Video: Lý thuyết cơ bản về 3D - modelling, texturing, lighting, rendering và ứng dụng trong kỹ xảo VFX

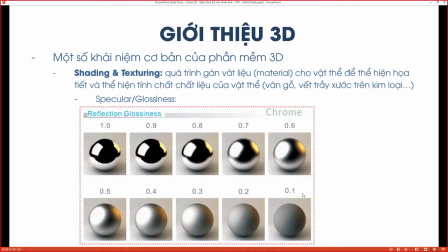23:00 Thì cái độ specular mà nó càng hoặc là cái glossiness mà nó càng thấp đó, thì cái độ sáng bóng của chúng ta nó càng ít và tăng dần lên. Nếu mà cái độ glossiness của chúng ta nó càng tăng thì cái
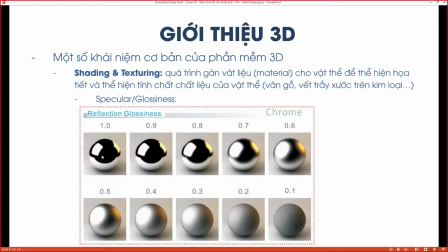23:15 độ sáng bóng của cái vật thể chúng ta càng cao, và đi kèm với nó là cái reflection của mình, đúng không?
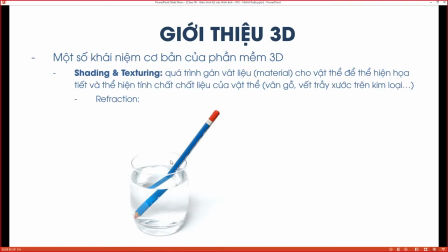23:24 Reflection tức là độ khúc xạ, thì cái này các bạn có thể thấy khi mà chúng ta tương tác với nước, những vật thể chúng ta mà khi đi vào môi trường nước á, thì do tính chất bẻ cong ánh sáng của cái nước đó, thì chúng ta sẽ thấy là cái hình ảnh của cái vật thể chúng ta sẽ bị distort, đúng không?
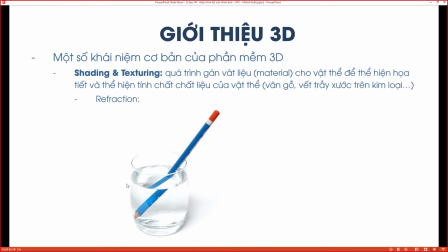23:39 Bị biến dạng đi. Cái này rất là đơn giản rồi, đúng không? Thì trong 3D chúng ta cũng có những cái tính chất này dành cho cái phần gọi là refraction trong cái setting của chúng ta.
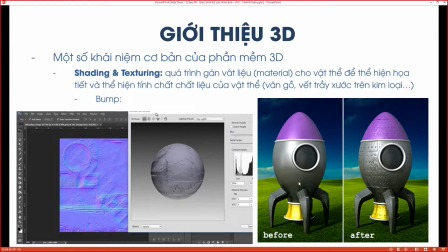23:50 Bump là cái nãy mình nói là nó tạo ra cái độ gồ ghề cho cái vật thể của mình. Thì như các bạn thấy là khi cái vật thể của chúng ta bình thường nó rất là trơn láng như thế này ha, chúng ta thêm vào một cái bump map thì bump map nó là cái dạng bump map nó là cái dạng
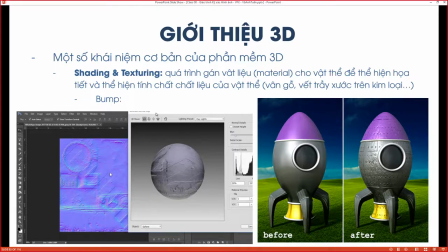24:08 một cái dạng hình ảnh có cái màu sắc giống như thế này, như cái hình chúng ta thấy bên trái này. Thì khi chúng ta áp dụng cái map bump này vào trong cái vật thể của chúng ta đó, thì nó sẽ tạo lên cho cái bề mặt vật thể chúng ta những cái đường nét gồ ghề ha. Thì nó sẽ giúp cho cái vật thể chúng ta nhìn nó thực tế hơn, nhìn nó chi tiết hơn,
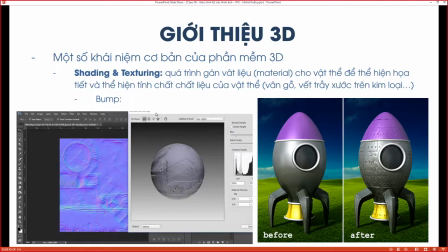24:26 mặc dù là nó không phải là những cái chi tiết về modeling, nó chỉ đơn giản là cái map thôi, đúng không? Cái map áp dụng vào cái shader của chúng ta thôi.
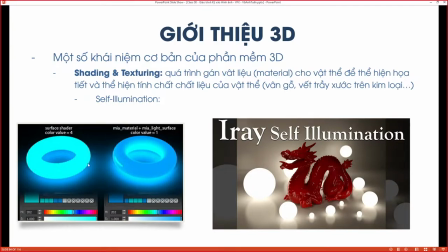24:38 Self illumination là cái độ tự phát sáng, thì cái này cũng đơn giản, chẳng hạn như chúng ta có những cái đèn trong bóng tối, chúng ta gán cho nó một cái vật liệu tự phát sáng thì nó sẽ phát sáng ra, đúng không? Thì các bạn thấy ở đây rất là đơn giản thôi, những bóng đèn.
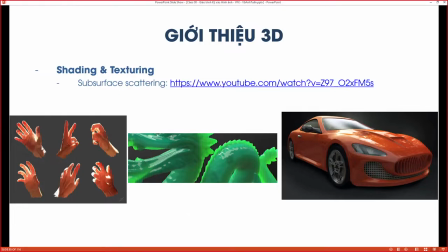24:55 Subsurface scattering thì cái này là cái thường áp dụng cho những cái vật thể, những cái vật thể hoặc những nhân vật mang tính hữu cơ organic. Thì tại vì khi chúng ta có máu trong người đó, thì ví dụ như chúng ta giơ cái bàn tay chúng ta lên trước ánh sáng thì các bạn sẽ thấy cái màu sắc của cái da chúng ta nó sẽ bị biến đổi,
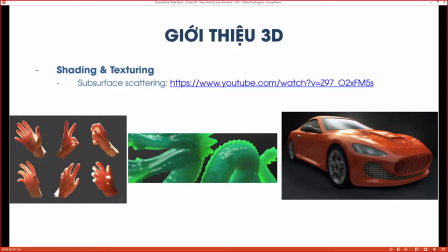25:15 nó chuyển dần từ màu vàng, màu cam sang màu dần dần chuyển sang màu da chúng ta, đúng không? Thì khi chúng ta áp dụng cái tính chất này vào những vật thể hữu cơ thì nó
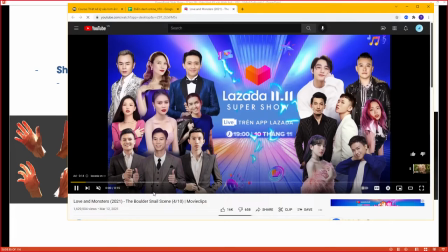25:26 sẽ tăng cái tính chân thực cho cái cái nhân vật chúng ta thôi,
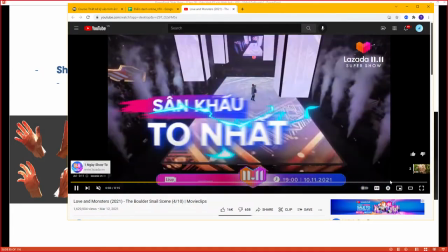25:31 cho cái shader chúng ta thôi.
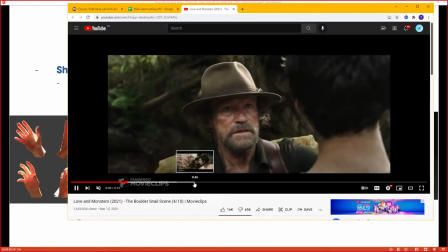25:35 Thì cái này hôm bữa mình cũng có cho bạn xem, các bạn xem qua, thì đây là cái một cái bộ phim Love and Monster.
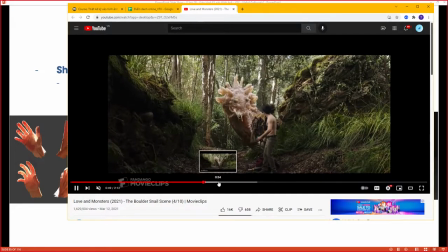25:41 Thì khi mà đây là một những cái con quái vật, có rất nhiều con quái vật trong bộ phim này. Thì đây là một cái một con mà mình thấy người ta có ứng dụng cái subsurface scattering, tại vì cái da của nó là có cái độ trong suốt,
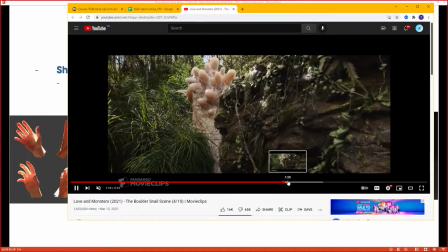25:51 có cái độ trong nhất định ở những bộ một số bộ phận. Thì khi mà đi qua ánh sáng thì thường chúng ta sẽ thấy những cái yếu tố subsurface scattering ở trong đây ha.
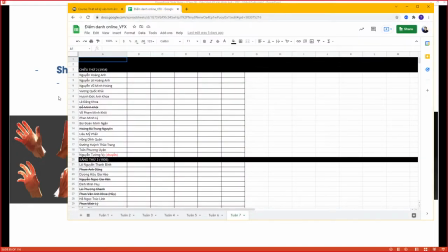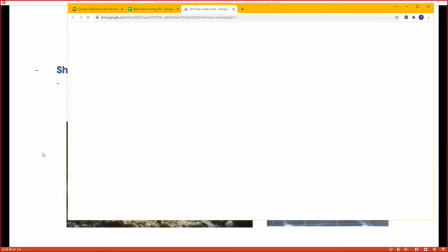26:08 Caustic thì đơn giản nó là cái những cái tính chất của nước khi mà ánh sáng chiếu qua,
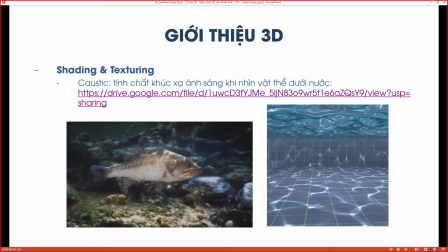26:15 thì nó sẽ tạo ra những viền lấp lánh ở trên những cái bề mặt, chẳng hạn như là sàn nước,
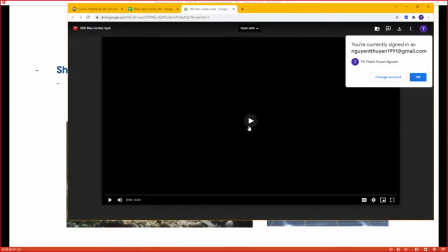26:20 sàn hồ bơi, hoặc là trên bề mặt của những cái vật thể ha. Thì vì trong thực tế chúng ta có,
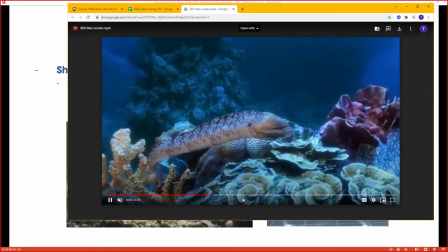26:30 những cái tính chất này, cho nên khi mà chúng ta thực hiện 3D những cái môi trường nước chẳng hạn, thì chúng ta cũng nên nghiên cứu chúng ta áp dụng những cái
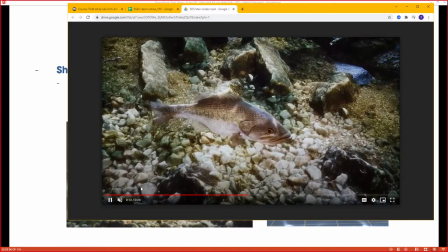26:39 caustic như thế này, nhìn nó sẽ đẹp hơn, nó thực tế hơn.
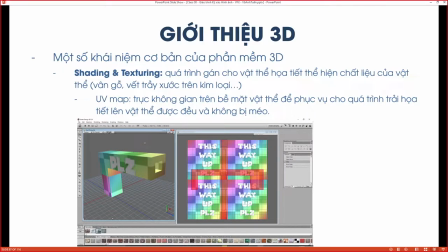26:45 Về phần áp dụng cái texture vào trong vật thể chúng ta, thì chúng ta có cái khái niệm đó là UV map. Thì UV map đó là cái việc chúng ta bố cục cái gọi là cái cách thức để chúng ta bố cục cái hình ảnh texture của chúng ta lên cái vật thể, được chưa?